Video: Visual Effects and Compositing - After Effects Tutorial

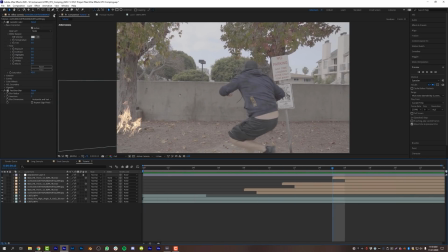So now this is all looking really good to me. The last thing I want to add into my scene is a nice little layer of ground fog down here. So I'm going to grab a ground fog asset from ActionVFX and
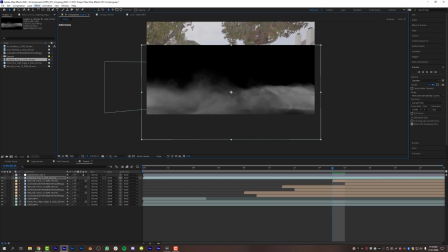I'm going to just pull it down here come up to effect channel set
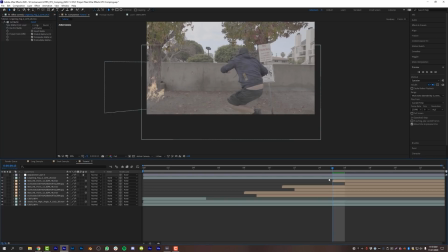matte switch it over to luminance and now i'm going to change that blend mode in my project from normal to add which will give it a nice little fog effect right down here in the ground again i'm going to turn it on 3d and just make sure that the perspective matches this
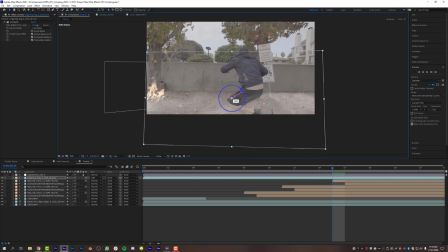is very very important you're always going to want to make sure that your perspective matches otherwise something's just going to look off and you're not going to know what it is but it's going to be your perspective. So again, we can just tuck this fog layer underneath my rotoscope body layer that we already did just to, you know, give it that little element of realness.
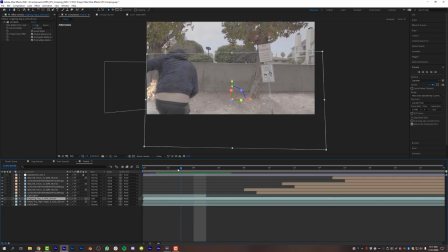You can see that like my body runs through it, but it kind of looks like I'm running into the fog, so that's not really something I'm going to worry about right now.
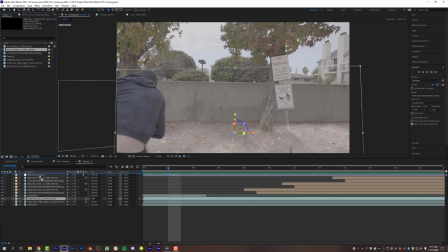And maybe just for fun, I'm also going to add in a layer of dust particles into my scene.
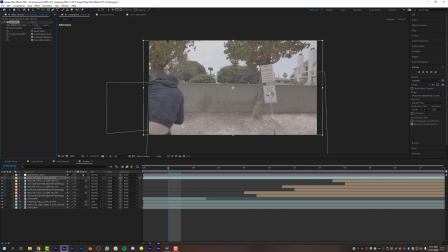Again, effect set matte. We're going to set that to luminance. And now you can kind of see that there are a bunch of dust particles floating around in my scene.
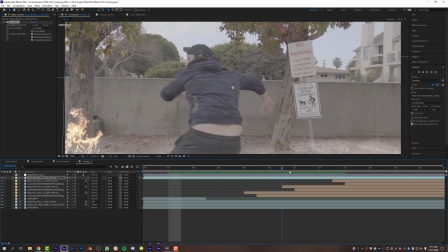And these will be more apparent once we start the color grade phase, because where there is fire, there is dust and smoke. Little scientific tip, I guess. Am I a scientist?
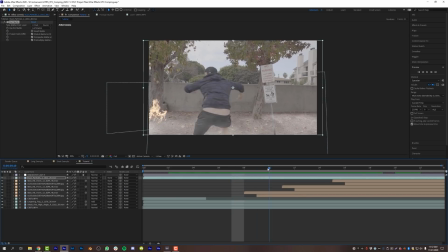Is this science? Anyways, now we have these particles that are kind of floating in the air. And now, guys, it is time to enable our color correction layer that we did from earlier. And now what we're going to do is just kind of make micro adjustments to the things that need it, right? Like this fog layer looks way too intense with the color grade on.
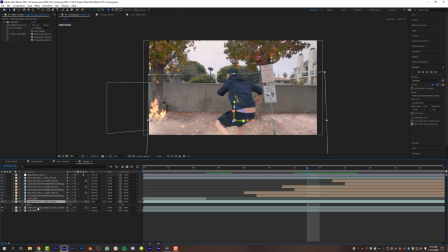So what I'm going to do is just turn this fog down in opacity from 100 to I don't know 55 yeah that looks good if I turn it on and off you can see it actually is doing a lot uh it's subtle though it's subtle that's what we want out of this whole
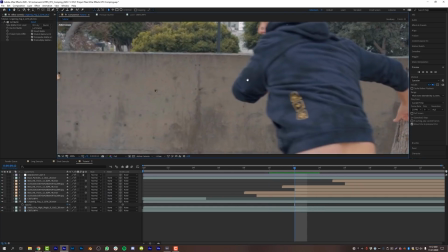thing is subtlety uh but you can see here clearly our wall hits are a vastly different color than our wall and that just
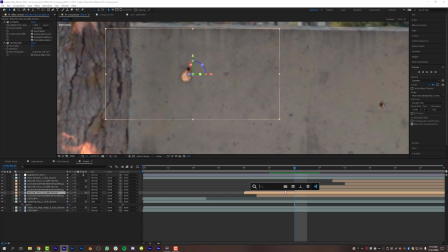doesn't make any sense at all so what we're going to do is we are going to add a lumetri color to this wall hit I'm going to put it above my fast box blur and I'm going to desaturate it a pretty considerable amount. Yeah, maybe right about there. 45 looks decent. I'm going to turn the highlights down to about negative 50.
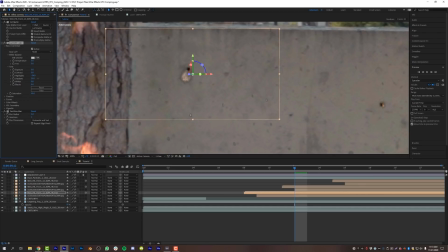I'm going to increase the shadows maybe here to about 30. And I am going to turn the opacity down of the entire layer by a pretty decent amount as well, maybe to 80%. And now that we've done that, I can take this Lumetri color and I can copy and paste it onto my other bullet holes.
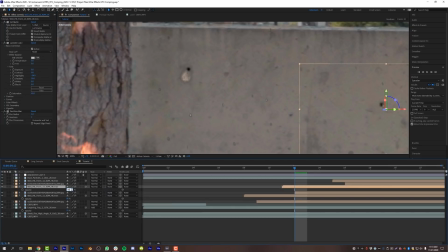and also turn the opacity down of all my other bullet holes to 80%. Again, keeping it consistent across the board.
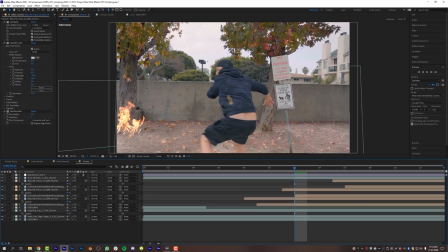And now my bullet holes match my scene a lot better. Or at least my wall hits match my scene a lot better. My particles up here are a little crazy, so I'm actually just going to apply a fast box blur to that.
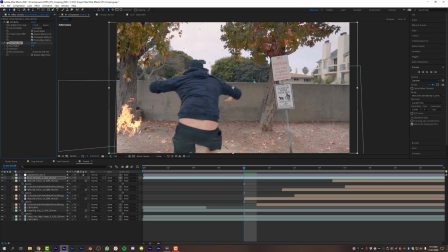I'm done using Gaussian blur, by the way. Fast box blur is the truth. We'll just blur that by two.
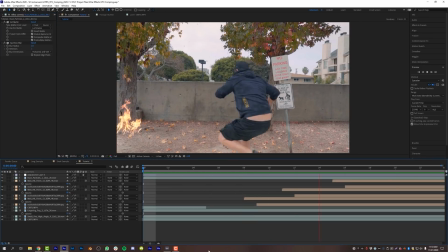That looks nice. It's getting rid of some of the artifacting around my edges there. There you go. And now that's looking pretty good for about 10 minutes worth of work. And you guys can come in here and you can refine it over and over and over again. And you can make small micro adjustments.
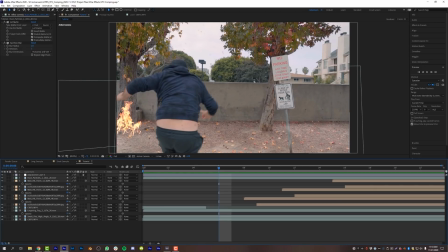Maybe we should blur the fire just a little bit, maybe one point on a fast box blur.
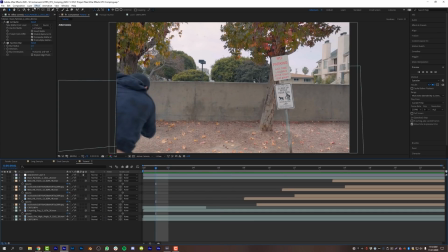And then we can come in here and obviously add some camera shake, which will really sell everything a lot more. So let's do that real quick. Adjustment layer. Going to type in camera shake and I'm going to use the Red Giant Universe camera shake plugin master amount down to 15 and frequency down to three.
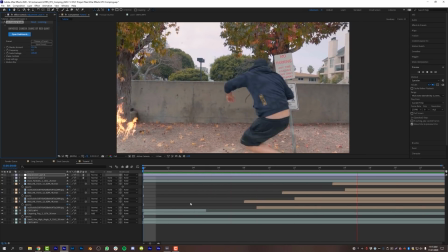And that's looking a lot better. It's just some nice subtle action type camera shake. We have our bullet holes kind of happening here in the wall. We've got our tree on fire. We've got dust particles floating around and you can keep adding and adding to your heart's content. But the whole point is to not overdo it and to make it subtle enough to where it can be believable.
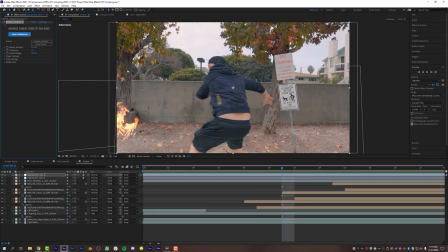And now what I would do if I were you is I would actually go in and add another layer of color correction over the top by adding another adjustment layer.
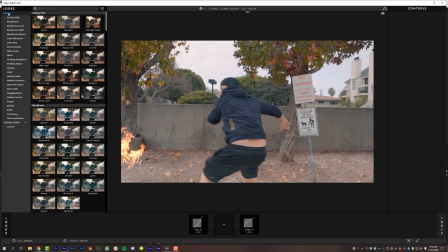And I'm going to use Red Giant Looks. Let's just pick a random one. I don't know. Bunker makes sense for what we're doing right here.
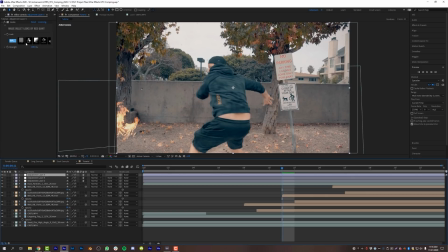It's kind of a war film. So we'll add a bunker LUT onto the top of this and I will turn the strength down to mix it with our other layer.